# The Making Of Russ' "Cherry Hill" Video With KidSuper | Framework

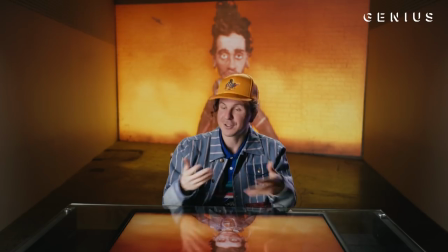(0:00)
You might not like the music video, you might not like the song, whatever, but you can't hate on how much work went into it.
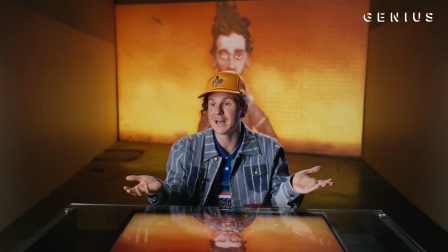(0:06)
I kind of think that's a good analogy for Russ's career. The kid released 11 albums without getting a single view and didn't lose enthusiasm. I mean, now you can't really tell him anything.
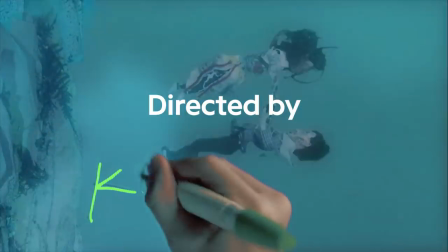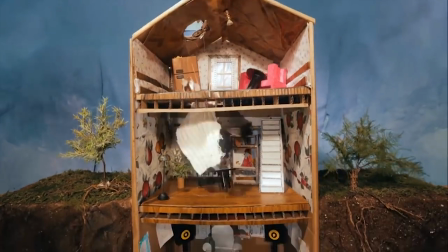(0:29)
So the story of the video is kind of showing the process of you following something you love and the different ups and downs that you go through.
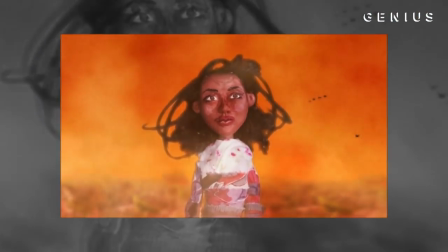(0:40)
This girl is kind of imaginary. It's just a metaphor for whatever it is you want and for Russ it's music.
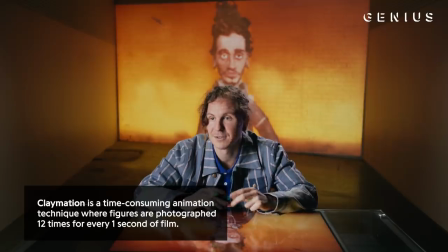(0:47)
The way Claymation works to really speed up the process is you storyboard or you create an animatic so that you know what you're shooting.
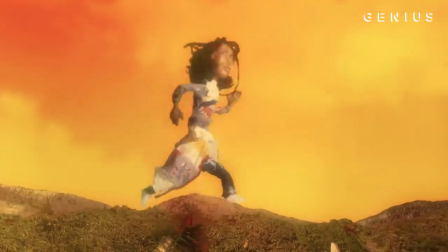(0:55)
So I made this whole animatic and I drew out what was going to happen. So that was a huge help for knowing what I wanted.
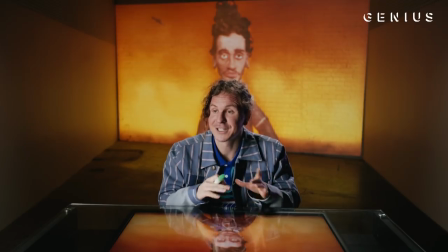(1:02)
In the album art for There's Really a Wolf, in the booklet, there's a clay figure of Russ's face and it's ugly.
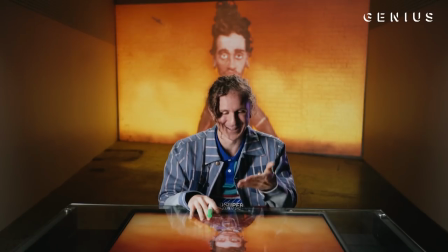(1:09)
And Russ was commented, if when you do this, could you make a better looking version of me? So I spent maybe like 10 hours staring at Russ and trying to make a hot clay version of him.
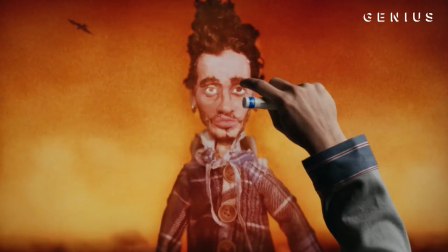(1:24)
He's tiny, but the cool thing is if you see the eyebrows and the facial hair is real hair.
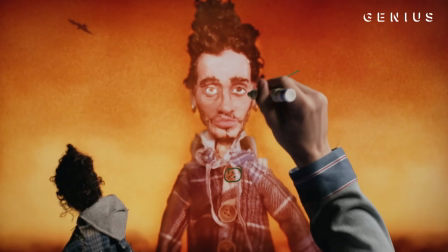(1:30)
And then you notice like the earrings and the two different color eyes. I mean the detail in this is ridiculous.
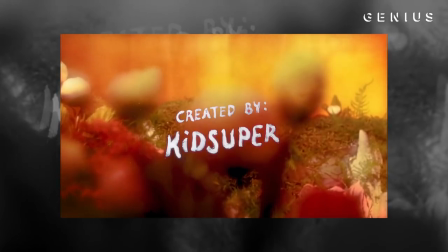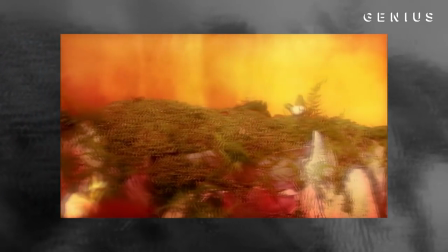(1:41)
This one was green screened, right? And I hate green screen,
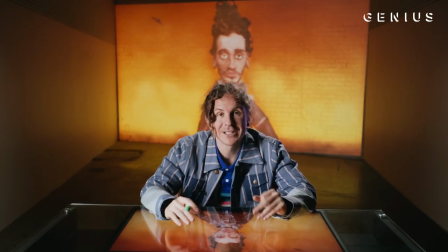(1:46)
but we only had 12 days to do this whole video and so I
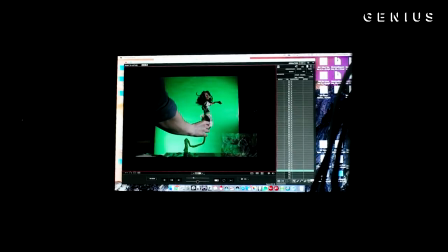(1:50)
had to start the animation process while I was building different sets.
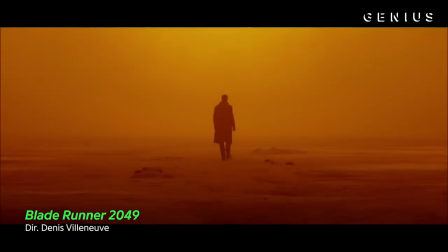(1:55)
Do you ever see the first scene of Blade Runner? That's kind of what I was looking at for inspiration.
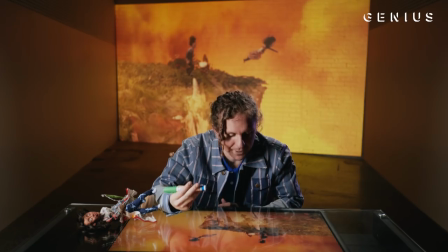(2:02)
This is kind of the most important scene of the whole video.
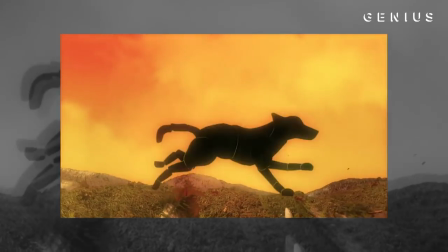(2:08)
I think the whole song sounds like falling in love.
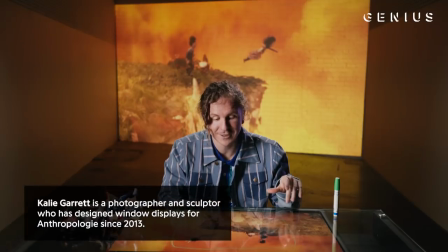(2:15)
This girl I know, Kaylee, she does window displays for Anthropologie.
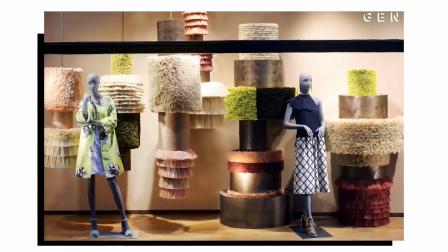(2:20)
I was like, I think you'd be really good at this. So she built this one, and I mean, I think it's all gorgeous.
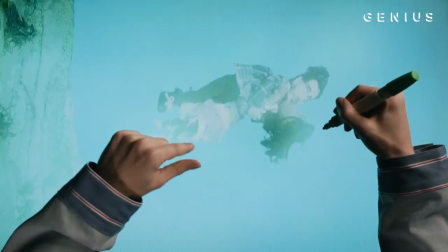(2:28)
This dance scene, this is me dancing with the girl from Gypsy, because I directed Russ's Gypsy video.
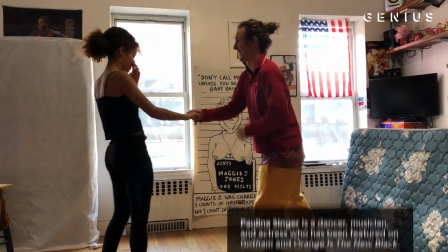(2:34)
That's how we met.
Now this is right leg.
We copied the dance moves that I actually did.
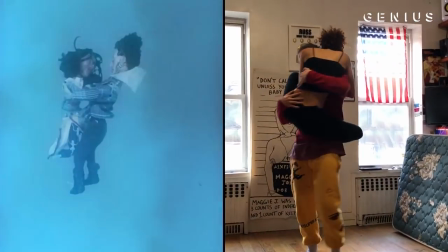(2:40)
So, I am a dancer and a choreographer for this scene.
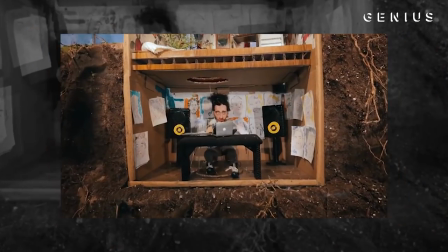(2:48)
This scene is probably the most cinematic, coolest scene. We rebuilt a new set to emulate the basement that he was when he was 17.
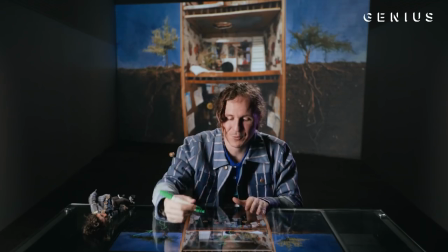(2:57)
I mean, look at the detail that goes into just like the roots and stuff of this. And then if you watch this scene where it falls through, the rug comes with it from the first floor. There's just certain details that are amazing. His whole recording studio is covered with posters from rappers from that era.
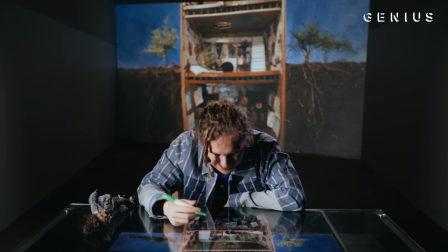(3:14)
J. Cole, 50 Cent. The funniest one, I think, and this is no shots fired, but it's Mike Posner.
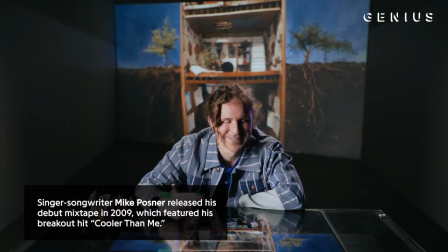(3:21)
No one's saying, like, Mike Posner's in my top five, but I just think it kind of shows the date. You know what I mean? It's like 2009, 2007 or whatever. Mike Posner was awesome.
Do you know what I do?
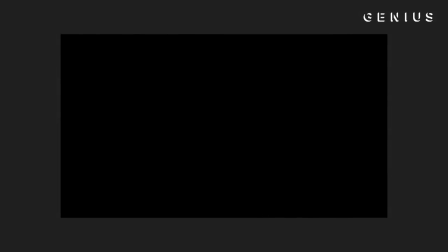(3:37)
So it's funny that this is the setup for this, because this was the setup.
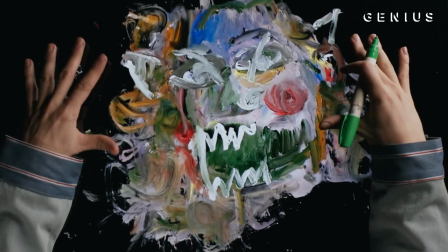(3:44)
This exact overarching camera with a glass over a black fabric is how I did this.
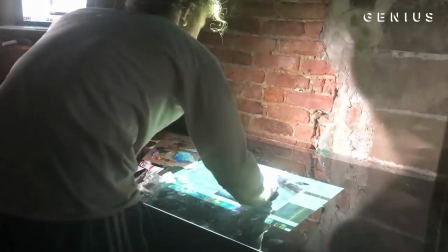(3:52)
There are 300 individual drawings. And if you look through it, there's no looping.
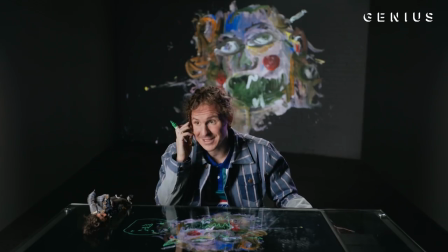(3:58)
If you go second by second, you're seeing every little drawing, look.
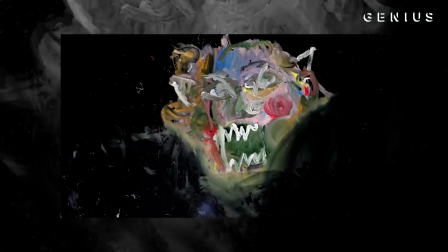(4:04)
This one is, I think, a beautiful scene,
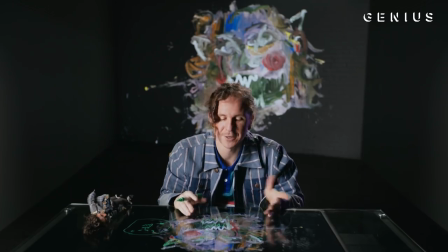(4:06)
a beautiful moment of the song where it just cuts out from claymation and you kind of relax and you take in this beautiful painting.
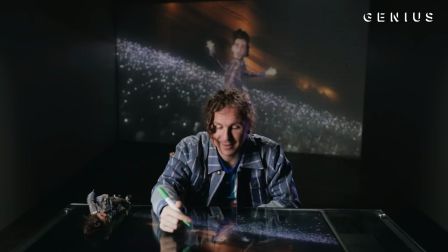(4:18)
This is a funny thing because this was the last thing I did to the video.
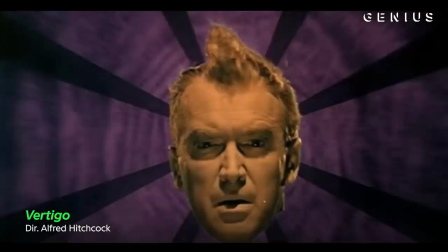(4:23)
There's a scene in Vertigo and it's very shitty kind of stop motion.
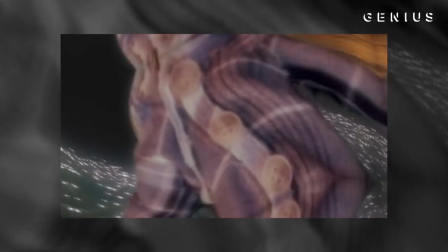(4:28)
And that was the inspiration for this scene. From this angle, you're not very sure what it is.
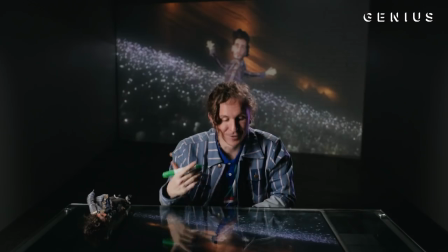(4:34)
It looks like those are stars. But if you look closely, it's Red Rocks, which was Russ's first real big show that he sold out 10,000 people in America.
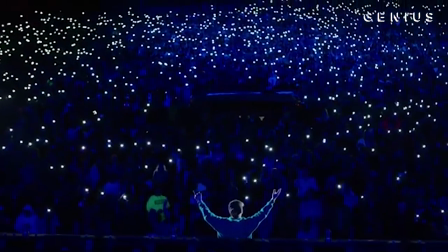(4:47) I don't think it's so loud. Baby, I'm a fool. Baby, I'm a fool for you.
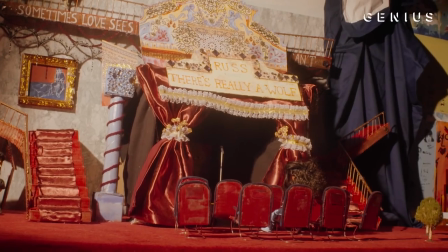(4:55)
This is another ridiculously intricate set.
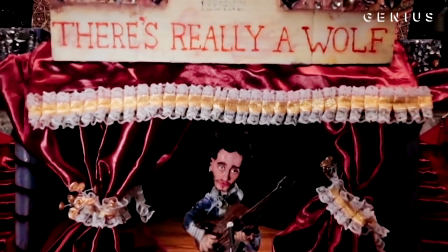(4:59)
This is cropped right here, and if we had not cropped it, this is just the store.
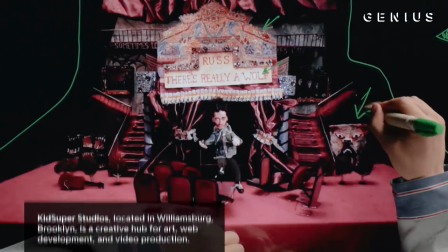(5:08)
If you look here,
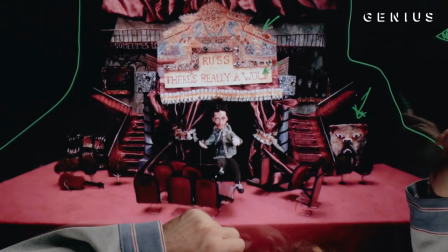(5:09)
this is a clay sculpture of a wolf mask that alone takes about 10,
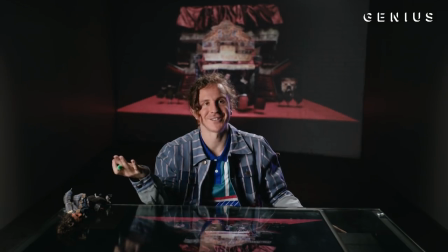(5:17)
5 hours or something. I mean, come on, that's a Wes Anderson shot.
And had taken up rooms in the Grand Budapest.
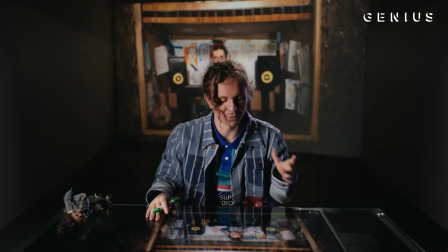(5:30)
This is the last scene, right? It could have ended with him and a girl beautifully, but it ends with Russ in a basement making music.
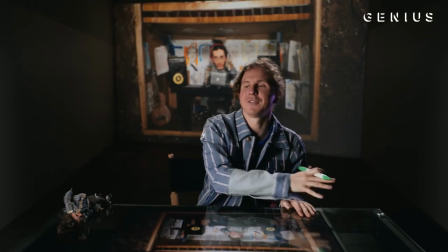(5:37)
Because at the end of the day, if you strip away everything from Russ, this is what he would be doing.
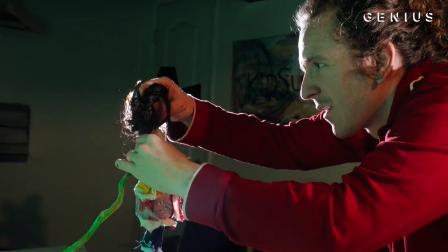(5:43)
This video and song were made in the exact same basement, which is beautiful.
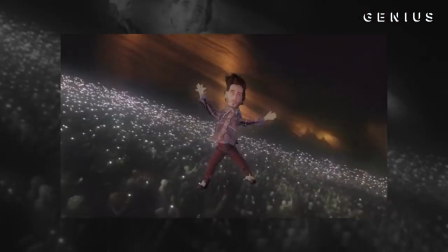(5:47)
Right as the video is ending, I play the whole thing in reverse just to show the viewer again how much little work and detail went through.
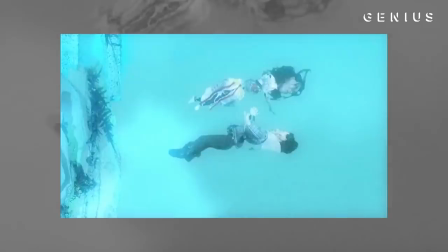(5:56)
And I think for me and Russ, our collaborative process is a circular journey. It's like, he's from the basement and then I end the scene in the basement and it's kind of like,
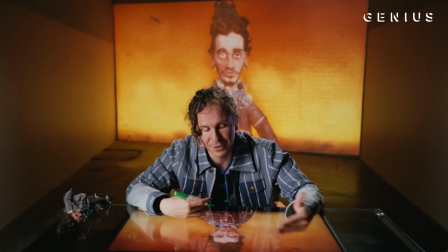(6:06)
it just shows the process that came, that went through to do the whole video.
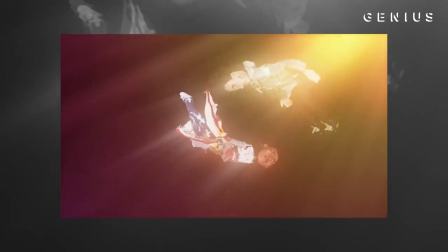(6:15)
I was trying to push art forward. I think that was my main goal of this video.
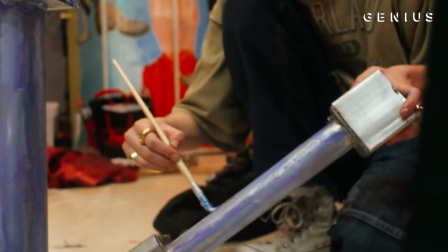(6:20)
I think this is going to be a video that people come to and bring up like, oh, we could do this kind of style. He's like, you remember when Russ and the Kid Super video? I hope it's kind of like an archive for all the different creatives.
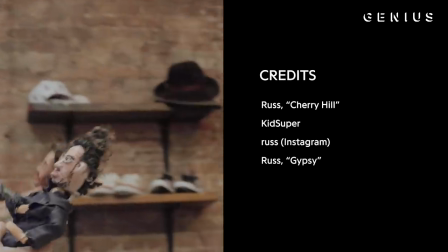(6:37)
This is the first Russ doll that Russ didn't approve of.
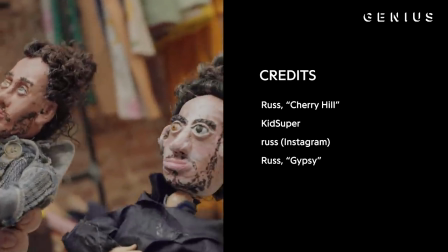(6:43)
He said it's ugly, which I don't see it. Just kidding.
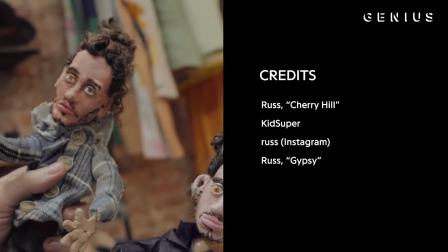(6:48)
So then I made hot Russ.